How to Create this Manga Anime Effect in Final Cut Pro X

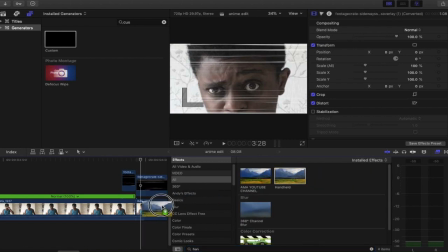(12:35)
Throw handheld into the shot.
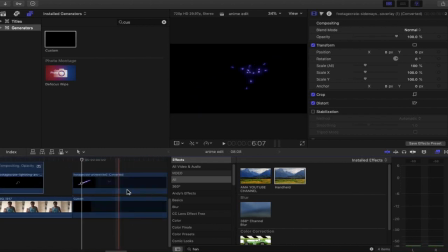(12:42)
We used to have more movement than that.
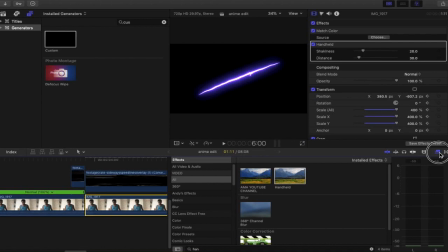(12:46)
Just go into our clip now, getting rid of the effects panel as well so it's out of the way. Let's give it some more shakiness.
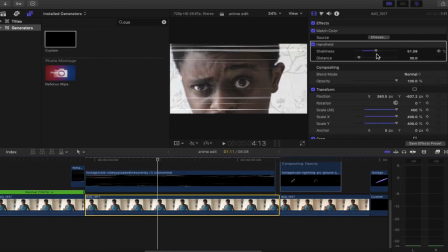No distance to shakiness.
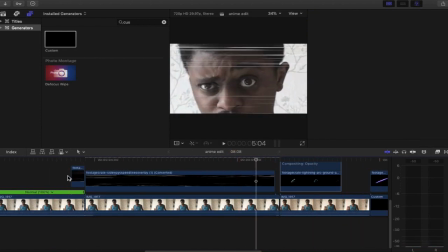We could actually go to the movement as well.
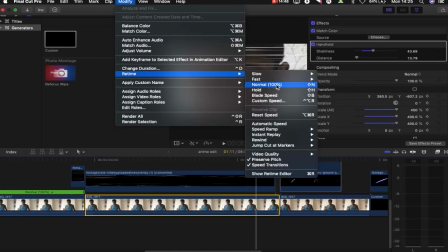(13:17)
Retiming. Actually bring it back to normal if you like.
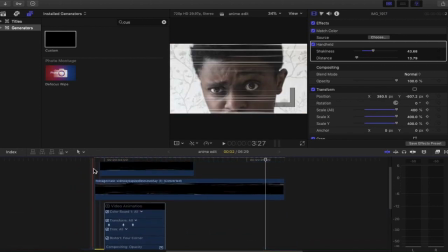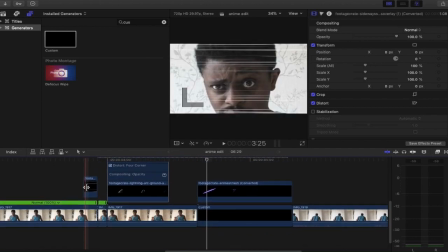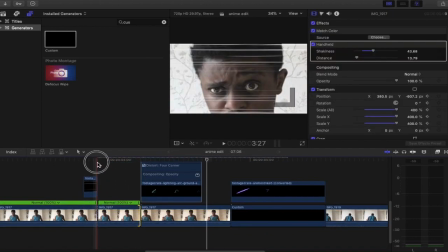(13:30)
Drag it out slightly. Let's have a look.
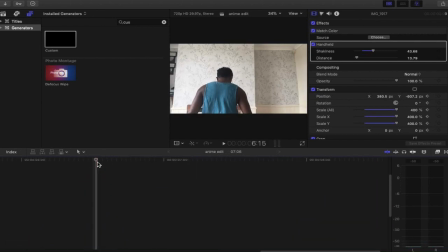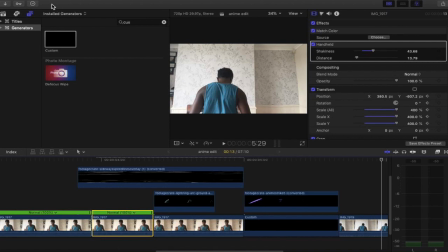(13:39)
That's brilliant. Now at this point we can take this. We can copy.
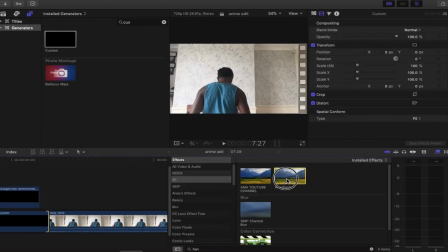(13:46)
We can add it into this point. And it's just a case of adding another handheld to the last shot to make it seem like somebody is holding the camera and they've been damaged from this ninja that just attacked them.
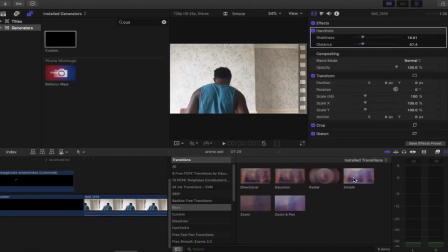(13:58)
And then let's add a blur transition there. A simple blur to just give it that more of a...
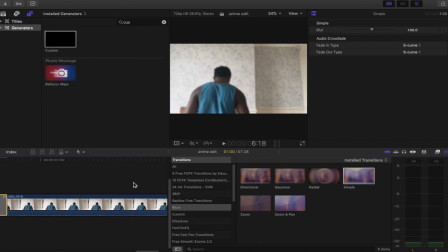Just cut in between and then add another blur to make it seem like the person watching has been hurt.
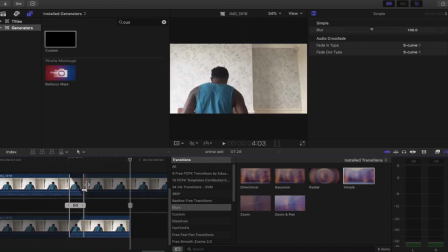(14:25)
I'm gonna double click on that transition and make it smaller. Not that small, a bit bigger.
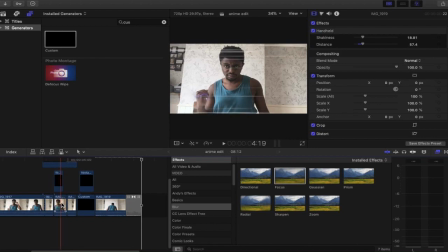(14:33)
At this point what we can do is we can actually add a earthquake effect to, you know, show the effect of power we added to the shot. Now let's have a look at how it looks so far.
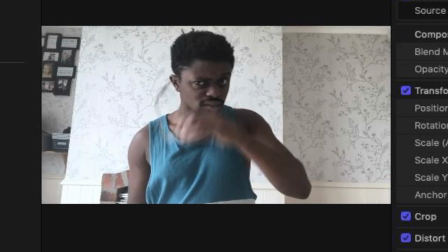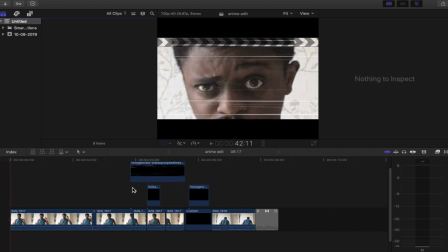(15:00)
add a denoiser so that the zoomed in shot isn't looking too grainy, adding a color grade if you want to color grade it, and then just a few voiceovers and sound effects.
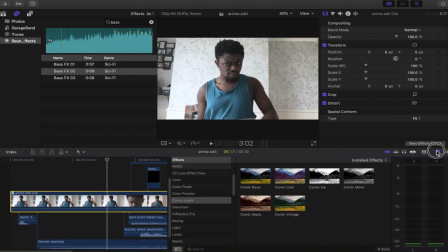(15:10)
Okay, so from this point I've done mainly the spine of the effect, and what I want to do is I want to make it look more comic book manga like.
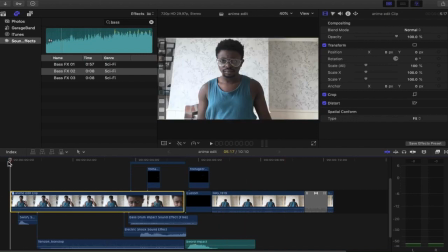(15:18)
So I've got everything that I need so far. Let's have a look at what the result is at the moment.
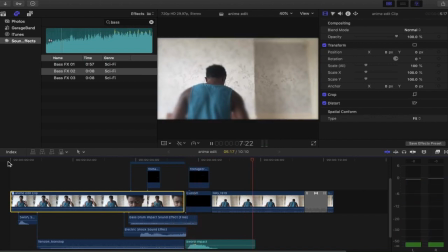Looking brilliant. So what at this point we need to do is we need to go into the effects panel. Then you want to find comic looks.
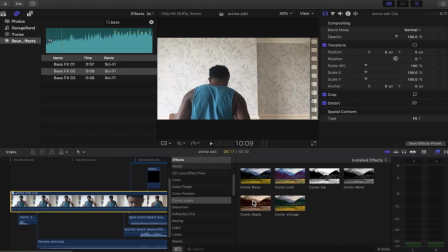(15:40)
I'm not sure if everybody has this available.
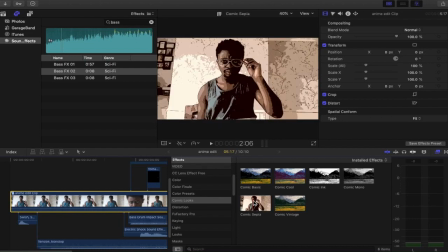(15:42)
I'm not sure if this was a download or an add-on, but it is something that you can do maybe by adding a crisp contrast and a black and white effect.
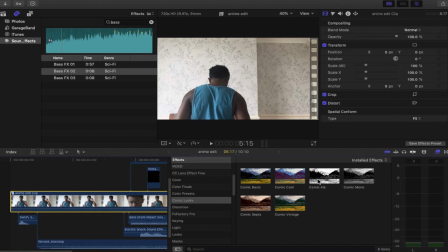(15:49)
And that is how you would do comic book ink, by the way.
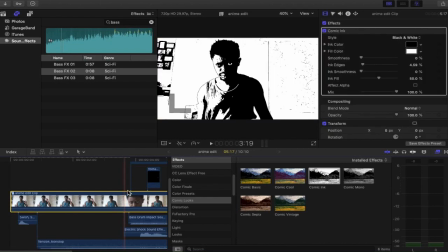(15:52)
So what we're going to do is we're just going to add this onto our shot that I've now compounded into one shot to make it very easy to compress this all into one shot. Then you can just simply just mess around with how this effect takes place. So for example, the ink smoothness at the moment is at 0%. So it looks like when we change that around.
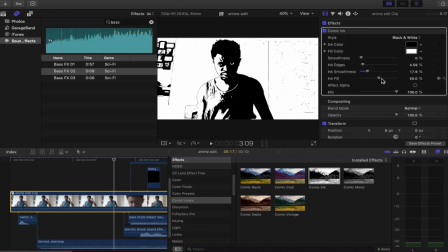(16:15)
We've got fill ink at 50%. Jack, can you take this down as well? The smoothness is at 0%. And the ink edges
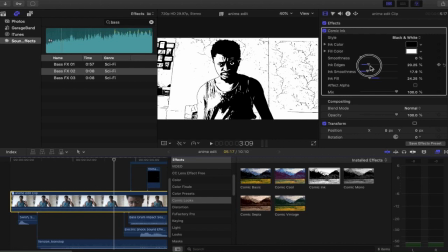now. Let's have a look at what that looks like. Ready?